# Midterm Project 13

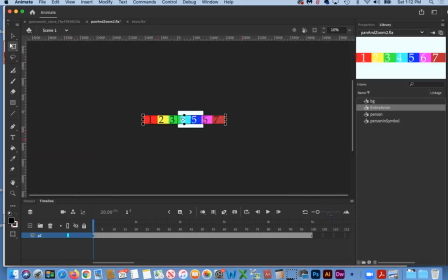And I'm going to go really big this first time, kind of playing with the viewer's perception, if you will.
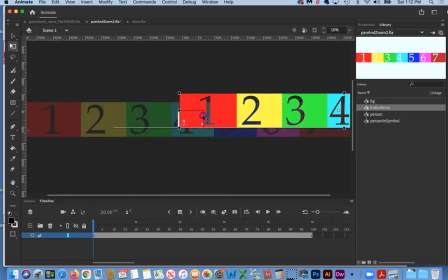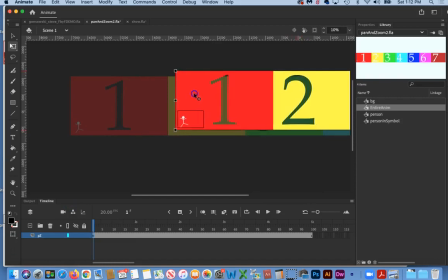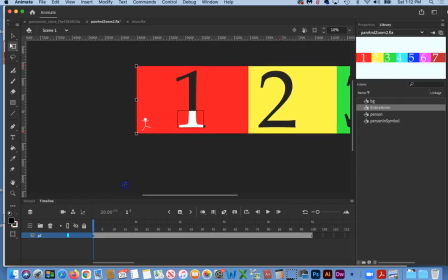I'm going to go even bigger so you don't even know what you're looking at first.
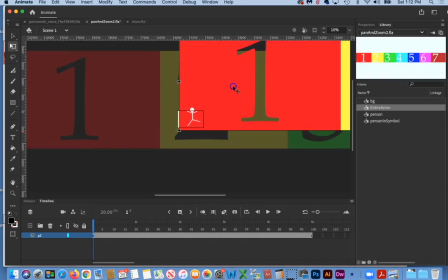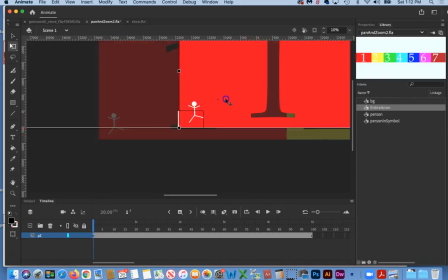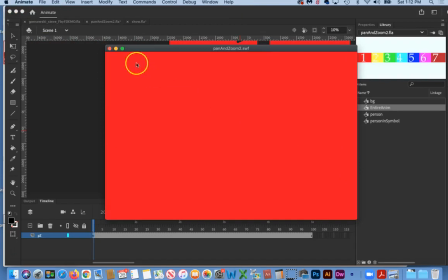Okay, so if we just play our animation, that's what we saw, that just bleeping by real quick. But now let's go out to the main timeline, and I'm just going to pause the recording and I'll show you what I came up with.
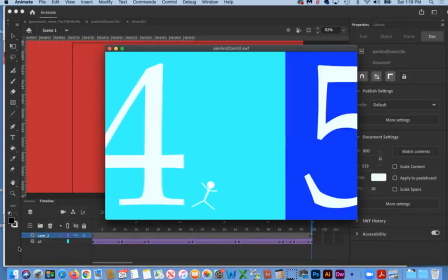So this looks pretty bizarre. I'll just play it through one time so you can see it here. So at the beginning we're up so close we don't even know what's going on.
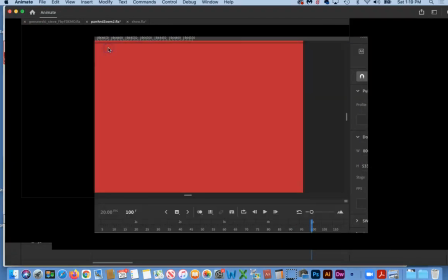Then we get to see the runner in the middle for a little while, and then it goes by pretty bizarrely fast again.
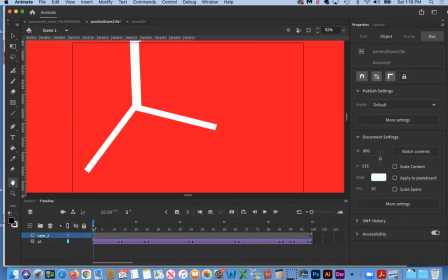So all I did here was just made new F6s along the way. Let me just Command minus out so you can see the stage.
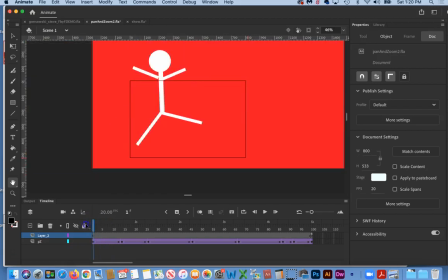So we started out in so close that no one would have a clue as to what that is.
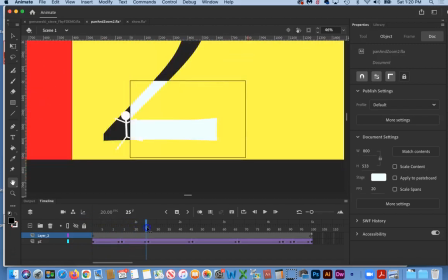And then eventually we zoom out enough that we can see our runner.
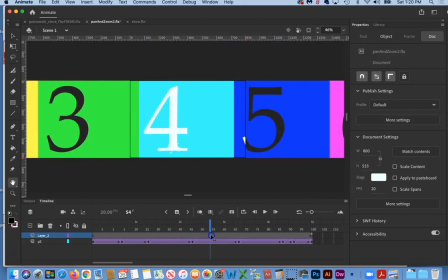And then we zoom kind of way out so that we get to see the runner interact for a while, and that's where everyone kind of figures out what's going on.
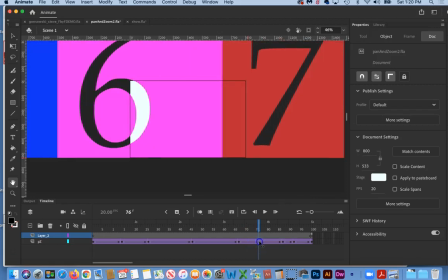But then because the runner sped up so fast and the camera gets out in front of the runner,
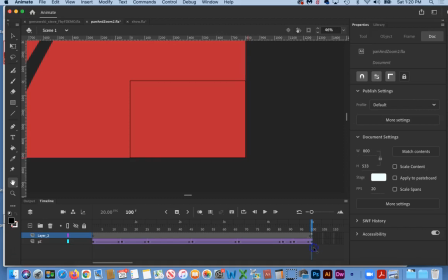we have to wait for the runner to catch up, and then before we know it, it's over. So bottom line, just another possibility another way to work. You don't have to do your whole entire animation that way, but there might be a part of it where that makes sense. Okay, so I don't need this file anymore, so I'm just going to get rid of it.
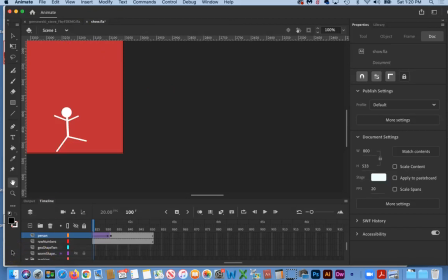We're going to go back to the other one, and we're going to copy the frames, which I'm not going to show, and then I'll catch up with you pasting it into our master file.
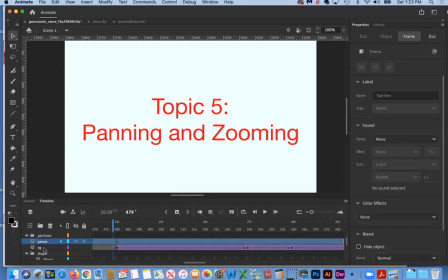All right, so here's my two new layers that I brought in, and I'm going to put them in this folder here.
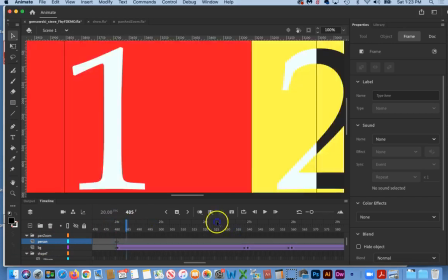If I could click on it, worry about that later. And then we're just going to go out to the end here and deal with our text.
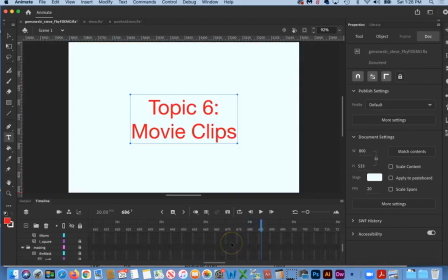We have our text in here, and then all we need to do now is put our fade in.
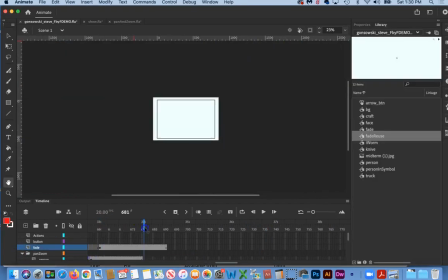There is our fade, and we are now ready for the next topic.